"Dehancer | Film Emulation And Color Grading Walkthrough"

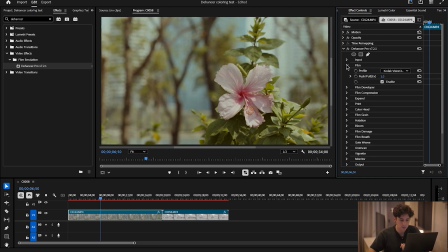(4:38)
Then secondly, after film, I go to Film Developer, and this is if I want to increase the contrast, the gamma, or the color separation, basically. And don't forget to enable the settings here in the bottom.
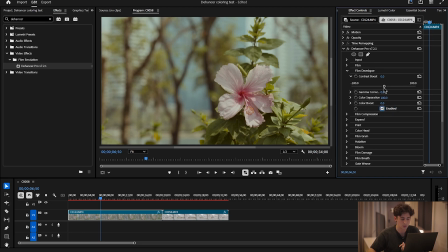(4:53)
Otherwise you won't see any difference to your footage and you can get annoyed asking yourself why isn't it changing. So I'll increase the contrast a little bit, play the video again to see how it is.
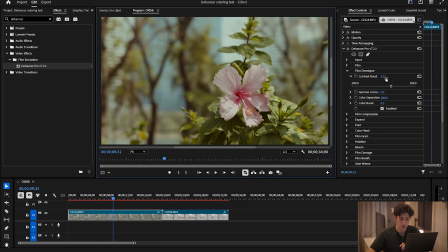(5:03)
Okay, it's starting to look pretty good. Yeah, I'll touch up the contrast just a little more.
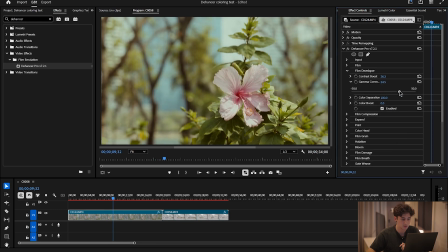(5:08)
I won't touch the gamma, or actually let's see. Let's put the gamma up a little bit.
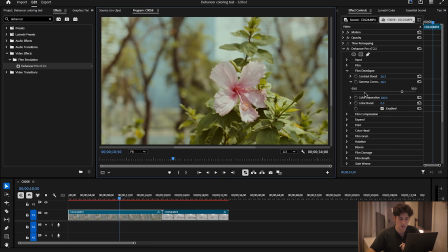(5:13)
Got some more brightness to the image. I won't touch the color separation, but I want to put some color boost to make this image really striking.
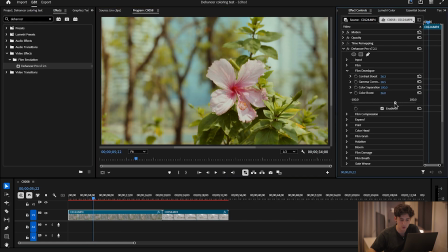(5:22)
Okay, it's starting to look really nice. Actually, I think I added a little too much color boost, so we'll take it down to 29. Seems okay. After the film developer, we have the film compression, which I do not touch because whenever I use it, I didn't see any difference.
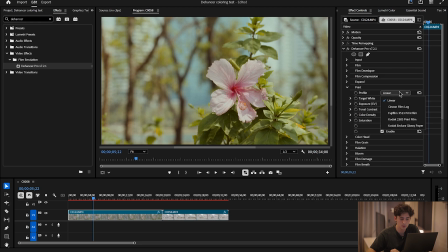(5:37)
Expand, I don't use this either. But here, when it comes to print, if you want to give your image a different look, you can choose these print profiles. So for example, okay, it's enabled. If I choose this Fujifilm print, the image looks really vibey and vintage.
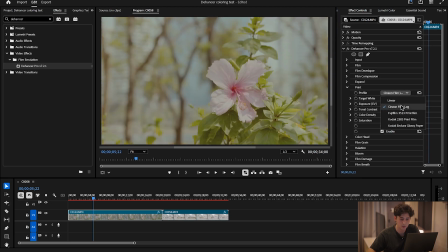(5:52)
It's actually really nice. This really takes down the contrast and makes it look pretty flat, so I won't use this one.
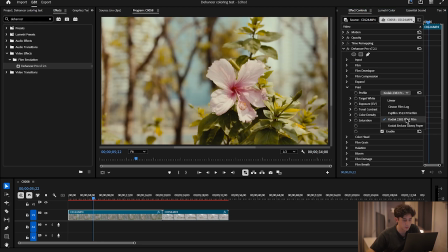(5:58)
This Kodak 2383 print film is really good as well. Let's see this one.
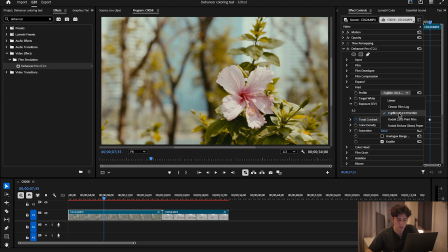(6:05)
What if I just don't use anything? Actually, I'm gonna use the Fujifilm 3513 print film profile, because it looks kind of good. These settings are basically the settings that will affect this print profile, so we can like increase the exposure if you want.
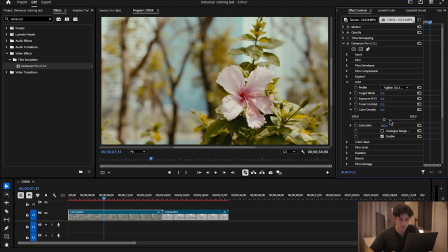(6:22)
I'm gonna leave it at that. Color density, let's see what is this gonna look like.
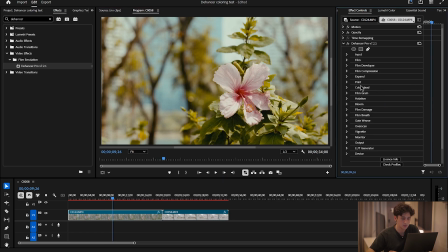(6:28)
Yeah, it's pretty good. The image looks really sharp so far. So yeah, as you can see, I just play around with different settings until the image looks good, and I don't have to worry about Lumetri color, or if you're in DaVinci Resolve, I don't have to worry about different nodes and such,
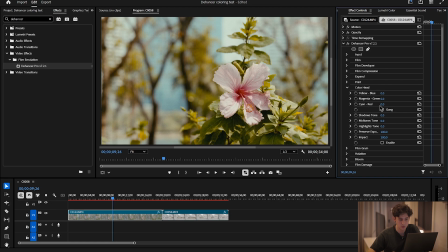(6:44)
so it's pretty easy. After the print, there's the color head. If you want to mess around with your colors, I'm not going to touch this because I actually like the colors that I have right now. And now we have something which is really important for actually having a filmic output, which is the film grain.
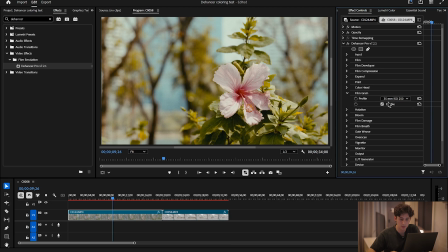(6:59)
So here you can select the intensity of your film grain. I'll zoom into the image a little bit so we can see it actually better.
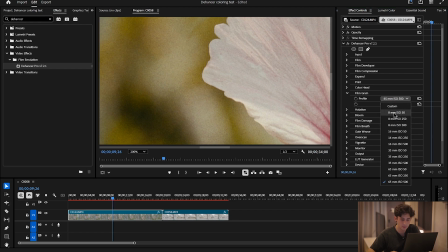(7:08)
So let's see, 65 gives me finer film grain. This is really rough grain.
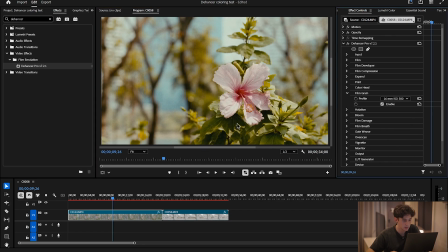(7:16)
I'll go in the middle line. This is not bad.
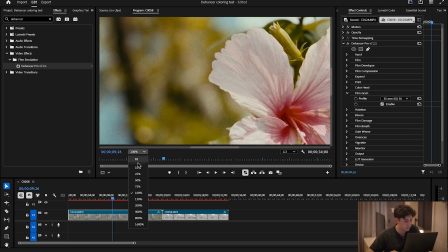(7:22)
Yeah, this is, I think 35 with ISO 50 is the best one because it's not too harsh on my image.
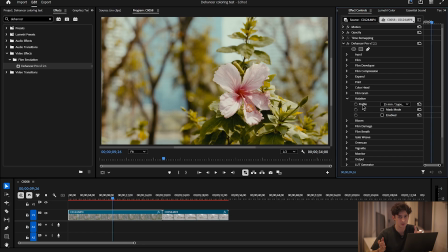(7:29)
After the film grain, we have the halation, which was the main selling point for me when I looked on Dehancer, because this halation just gives the images such a filmic and vintage vibe. It's a trend nowadays, so yeah.
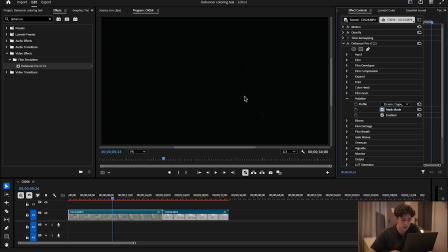(7:43)
In order to edit halation, I usually enable it, of course, and then I turn on the masking mode to see where is the halation going to take effect. So here it's really low, it's only on the edges of the flower, as you can see here.
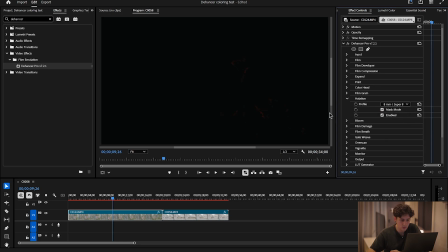(7:57)
So turn on the masking mode, and the lower you take it, actually, the more halation is going to appear. If we take it up, see, the halation goes down, and this is going to be the highest one, I think, 8mm Super 8, no remjet.
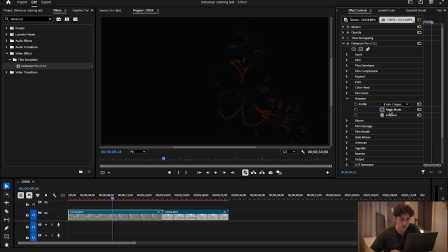(8:13)
Yeah, so here's the halation is going to be crazy, I think. Yeah, exactly. This is kind of too much, so wait, I'll activate the mask again, take it to 16. I think I'll do 16 without the remjet. Let's see.
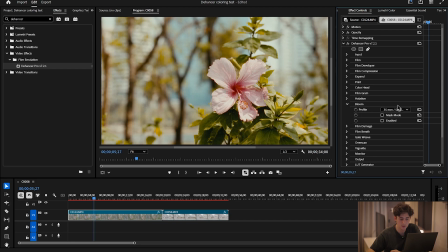(8:33)
Oh yeah, this gives it a really nice feel. So I'll leave the halation at that. Secondly, we have bloom, which is going to complement the halation perfectly, in my opinion. So we have the mask mode for this one as well. We'll enable it.
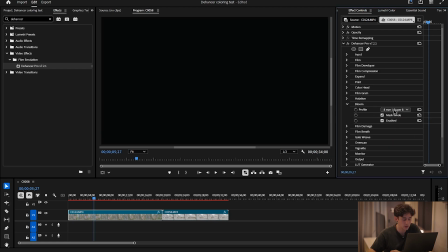(8:47)
Take it down. Since I don't have really harsh light sources in this image, the bloom doesn't really take effect, but let's see if it changes anything from here.
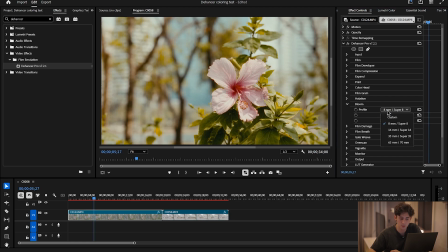(8:57)
Actually, I'll enable, disable. Yeah, we can see around the petals of the flower, it kind of makes them glow a little more. I'll take it down to 8mm, I think. Yeah, this is good enough. Then we have the film damage, which will actually come and put some visual artifacts like dusts or
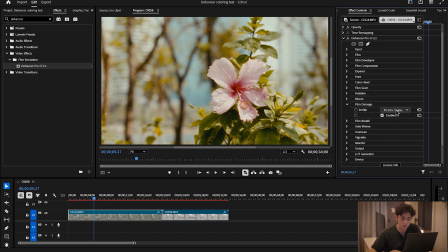(9:17)
little hairs on the image itself to emulate the old film rolls and the dust that could get between the film rolls. So I'll do 65 here and play you the footage so you can see. Or actually, I'll take it down to 8mm so it appears bigger.
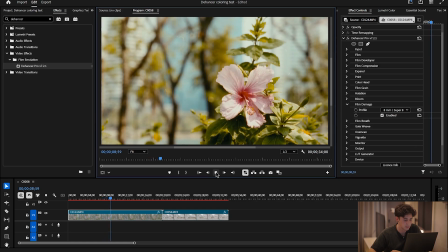(9:33)
So as you can see here, there's like some dust on the image.
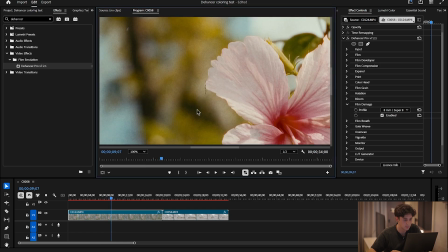(9:38)
Let me show you, I can zoom in. Yeah, here you can see some little artifacts, some dusting, some scratches.
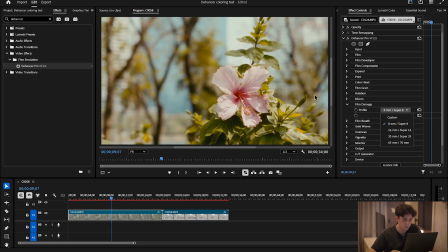(9:44)
So yeah, this is film damage, which is pretty cool if you want to make your film look really vintage and filmic. So I usually leave it at 16 or 35mm to make it look a little subtle.
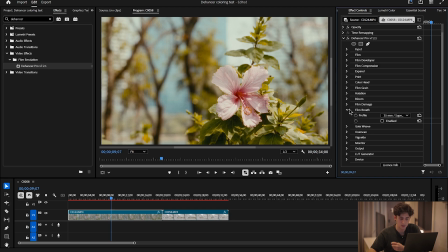(9:56)
Then we have film breathe that I don't use. It's kind of like flashing images to emulate some film. And lastly, the thing that I use the most is the vignette, because I think it gives the image a really cinematic vibe.
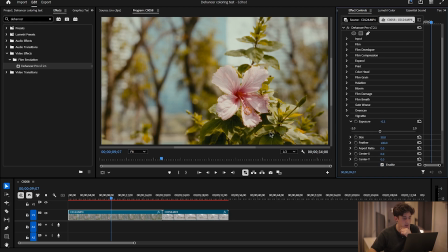(10:11)
And here we can edit the exposure of the vignette. So basically it'll create a darker corners around our video.
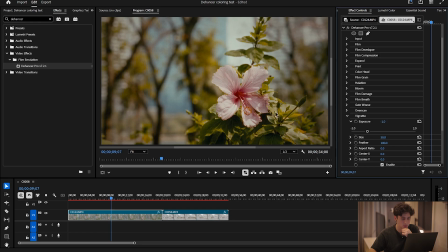(10:19)
So if you want to take it down, you can take it down even more. So this is going to reduce the exposure around the corners.
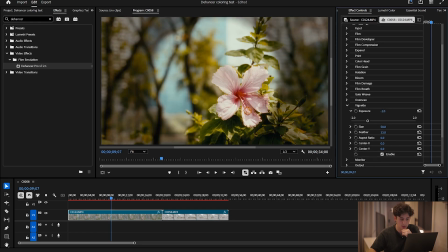(10:24)
I'll actually reduce the feathering See, basically reduce the feathering. It's gonna make the sides of the vignetting sharper. This is good to actually be able to see what is your editing like.
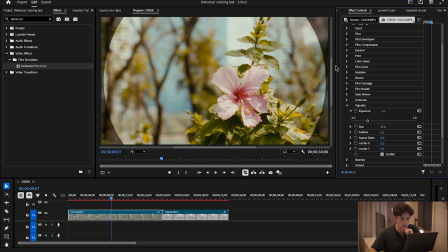(10:38)
So I'll increase the size to only touch the borders of the image. Then I'll increase the feathering to give it like some sort of lens vignetting effects, which is gonna look great.
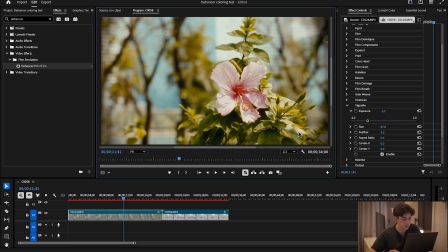(10:52)
Okay, this looks really good. I really like the flower and the blues in the background. So as you can see, under 15 minutes I was able to turn my S-Log3 footage into a Kodak Vision 3 250D film emulation, which looks great. I added some halation, some bloom, played with the colors to make the image look really vibrant and saturated,
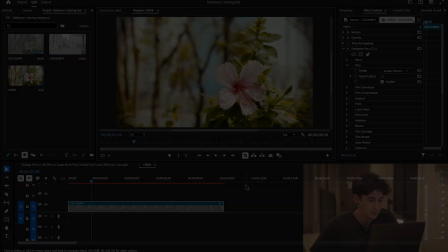(11:17)
and gave it that filmic look that Dehancer is all about. And I'm actually not sponsored or getting paid by Dehancer to say all this,
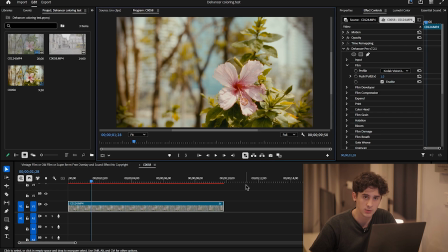(11:25)
so I will state that I've had some issues that I'm gonna list now while editing with Dehancer. So the first one is that whenever I try to color grade a video using this plugin,
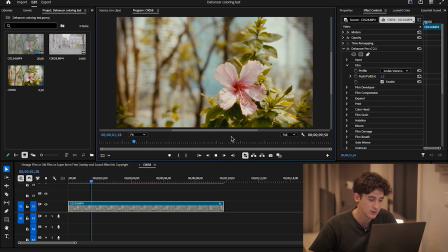(11:38)
my video will be extremely slow and choppy. See, for example, if I try to play the video, first it's going to take a few seconds to play after I click, and here the image isn't even moving, so I cannot even properly watch my video.
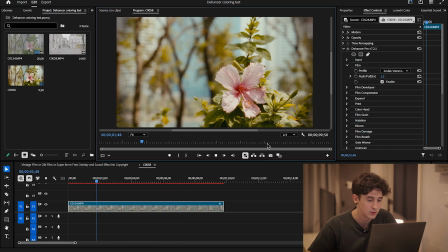(11:51)
And even if I take it down to 1/4 and try to replay the video, it's still gonna lag and be really choppy.
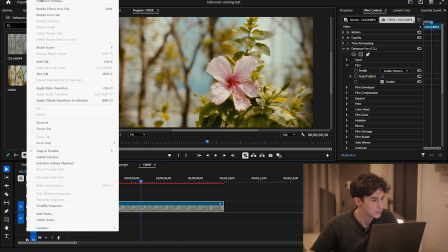(12:00)
So to fix this, I could go to sequence and render effects and render the video in to out,
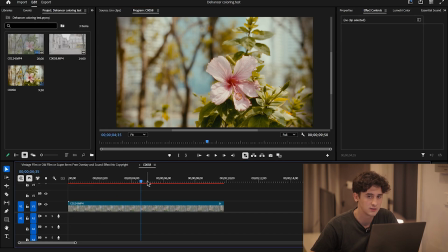(12:06)
but this is gonna take around 3-4 minutes at a time for a video which lasts like 20 seconds. And as soon as I change a setting, it's gonna go back to being red and it's gonna take ages. So the things that I do, if I wanna have this video in another sequence and edit a full complete short film,
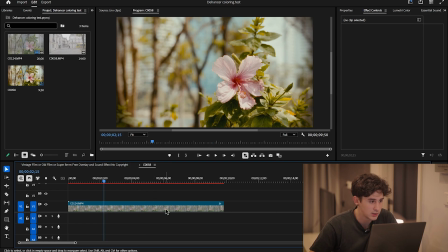(12:25)
let's say, I would save this video, so I would export it and then import the video back in again,
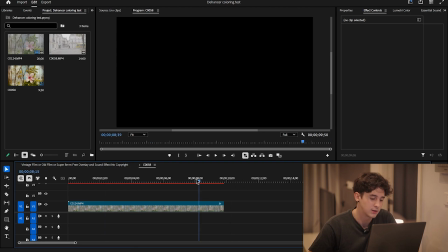(12:30)
because I cannot edit everything in the same timeline. It'll be way too slow.
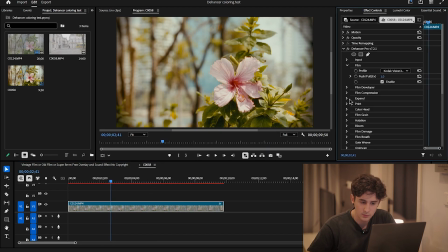(12:35)
Another issue that I've had is that some of the settings here are not really self-explanatory. For example, the film compression. Not being a professional colorist or a video editor, I don't know what this is about, and it doesn't change anything on my image whenever I change the values here.